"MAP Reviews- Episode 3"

Hey guys, Keeney here. So I got an interesting list here. I'm sorry I didn't get one out for January. With me coming back to school I needed to work twice as hard on classes and truthfully when I did work on math parts I usually prioritized them before the reviewing of others. But I think I have some helpful advice to give and I hope you'll enjoy this. The first YouTuber up is Jaspergleam and their part here with me.
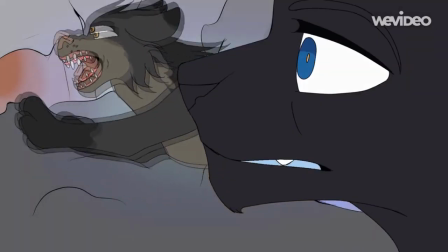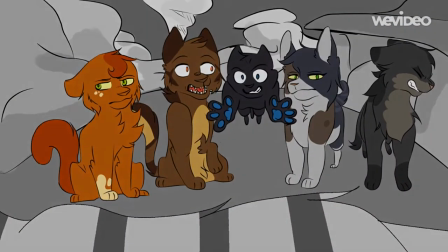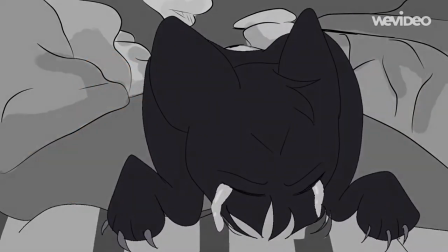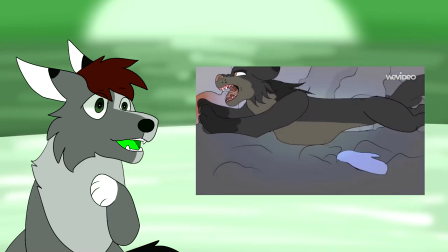0:39 when i first saw this part i recognized it as great improvement for you i'm very proud of you son i love the intense and saddening
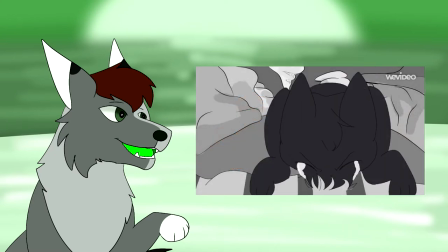0:47 emotion for this the most noteworthy part is probably the ending with crowpaw mourning over feather tail that hit me hard in the feels anyway i don't have too
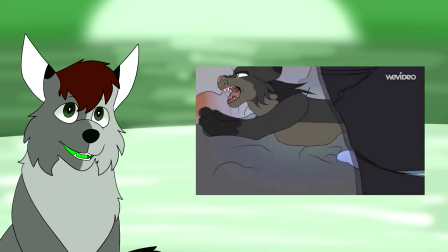0:56 much to say on this part because the style is cute and your anatomy has improved i I have a few discrepancies with the tweening,
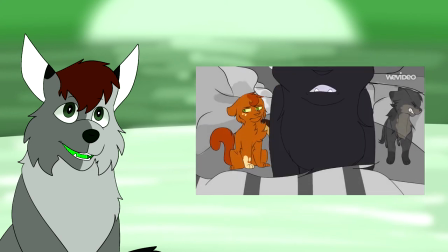1:03 even though I'm also just starting to get the hang of tweening and have no room to talk. Like the end where the other cats fade, I realize that's supposed to show they were probably leaving Crowpaw to grieve.
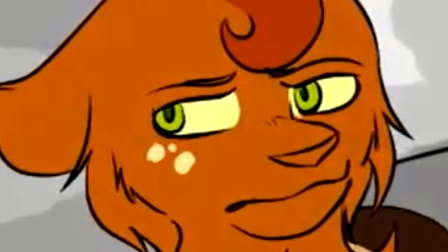1:12 Although the look on Squirrelpaw's face is more like, eh, I don't care as long as we still stop by McDonald's on the way home.
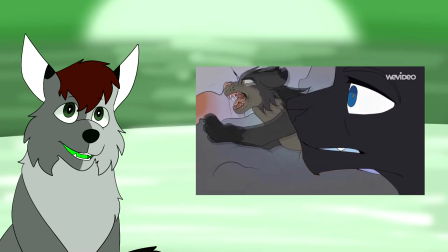1:18 But I feel that leaving at least Stormfur there to grieve as well? Wait, is that his name?
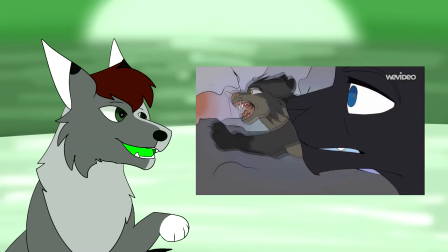1:24 I don't remember. and also the beginning as well when crow feathers face pans out of the screen like the shot is moving away from like closer
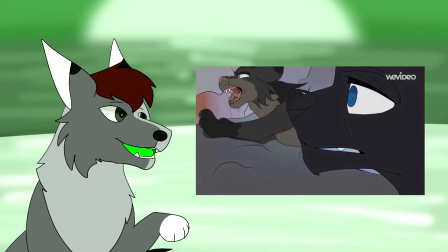1:32 to uh storm fur i feel that storm fur in the background should have also been moved closer to the camera i'm still impressed by the tweening with
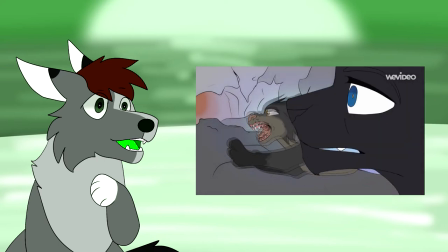1:40 storm fur running it's hard at least for me doing the tweening limb by limb like that overall this is a beautiful impactful map part so great job on it next is snow foxy doggo's good times map part
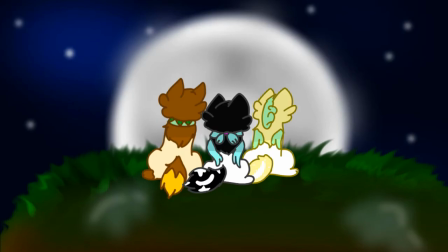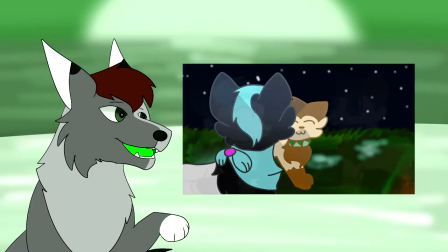1:59 I'm glad to see this because I love how this map's turning out and I hope it gets finished soon.
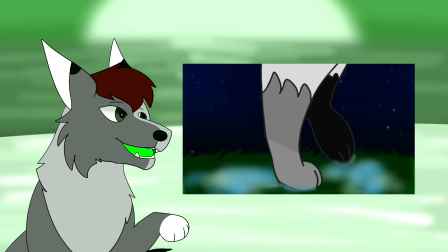2:04 I feel like you may want to reference some pictures of how grass should be colored because there are random splotches like this one in this shot that don't really fit with the rest of it.
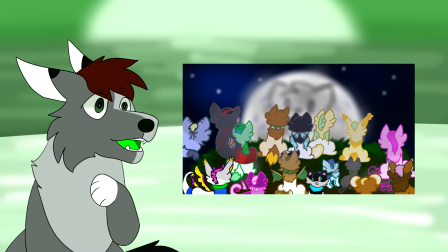2:13 I'm also pretty impressed with your patience because I get bored after drawing maybe like five characters in one shot.
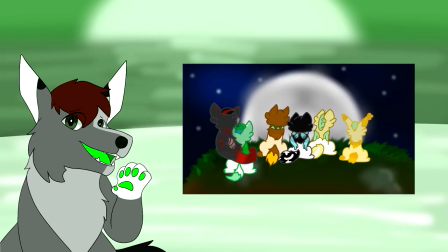2:20 If I were to draw a picture with me and all of my friends hanging out like this, I'd get to the line art at the max and then throw it out.
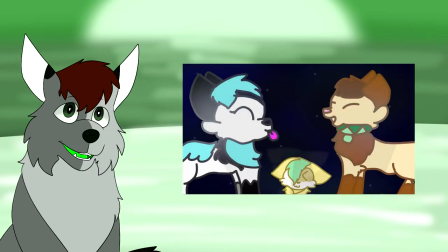2:27 Another bit of criticism would be the walking at the beginning.
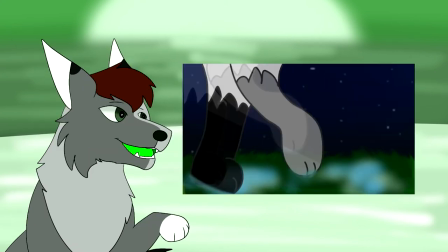2:30 I find that a lot of artists and animators have this problem when they try to squish all the movement into that shot, like keeping all four legs in there.
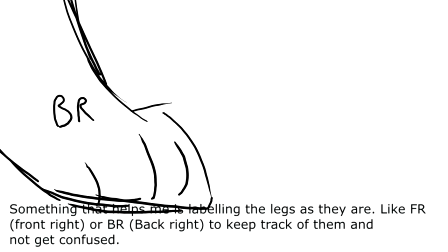2:38 This sketch I created shows the front paws leaving before the back paws come onto the scene.
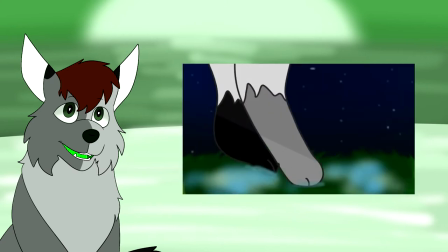2:43 An alternative would be having just the front paws step forward and then a camera pan up to the face, which would make for a great transition to the next shot.
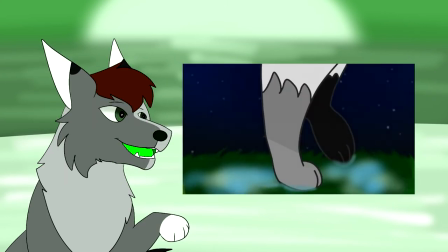2:51 Of course, you may also want to focus a little bit on your anatomy, but that'll come with practice. Here is the Sparrow Cura thing's winter sound map.
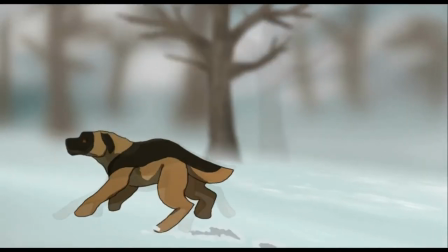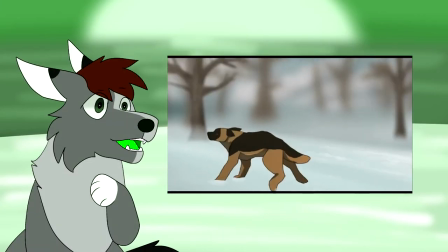3:08 Right off the bat, I love the run cycle and the backgrounds and how you added even the disruption of the snow as the paws hit the ground.
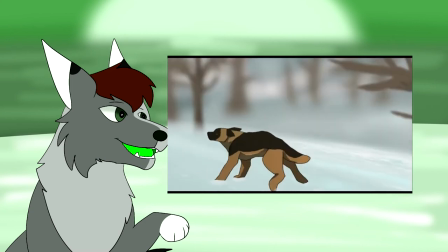3:14 There is a lot of attention to detail with this. my only thing after the camera pan is it kind of looks like his paws aren't even moving with his legs to hit the ground although i guess he's running on an incline i'm sure what i'm doing is borderline nitpickery i also feel that
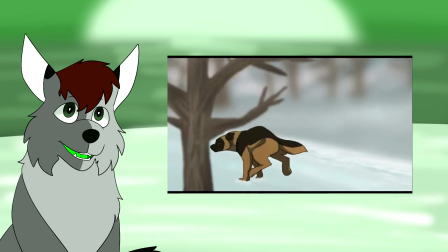3:30 the camera pan does disturb the flow of the scene but i also don't know how to solve that or explain it it looks more like it moves at an angle
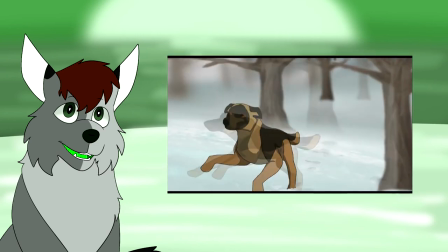3:37 instead of around i guess i don't know the proper term for it still this is beautifully detailed and i don't really have much to criticize. Next is Altain Doodle's spirits map.
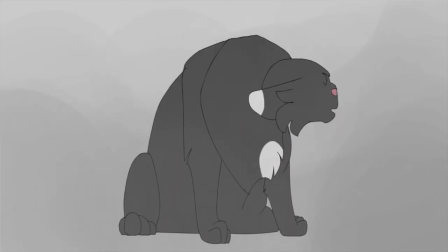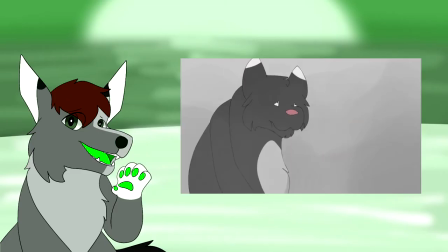3:55 The way the ears flop with the head move really emphasizes the entire animation.
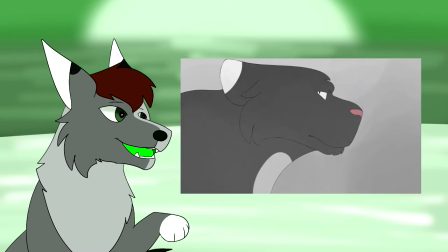4:00 I think you mentioned to me how you're aware of the occasional color glitch and I won't pick on that because that happens to everyone at some point. It's not skill based.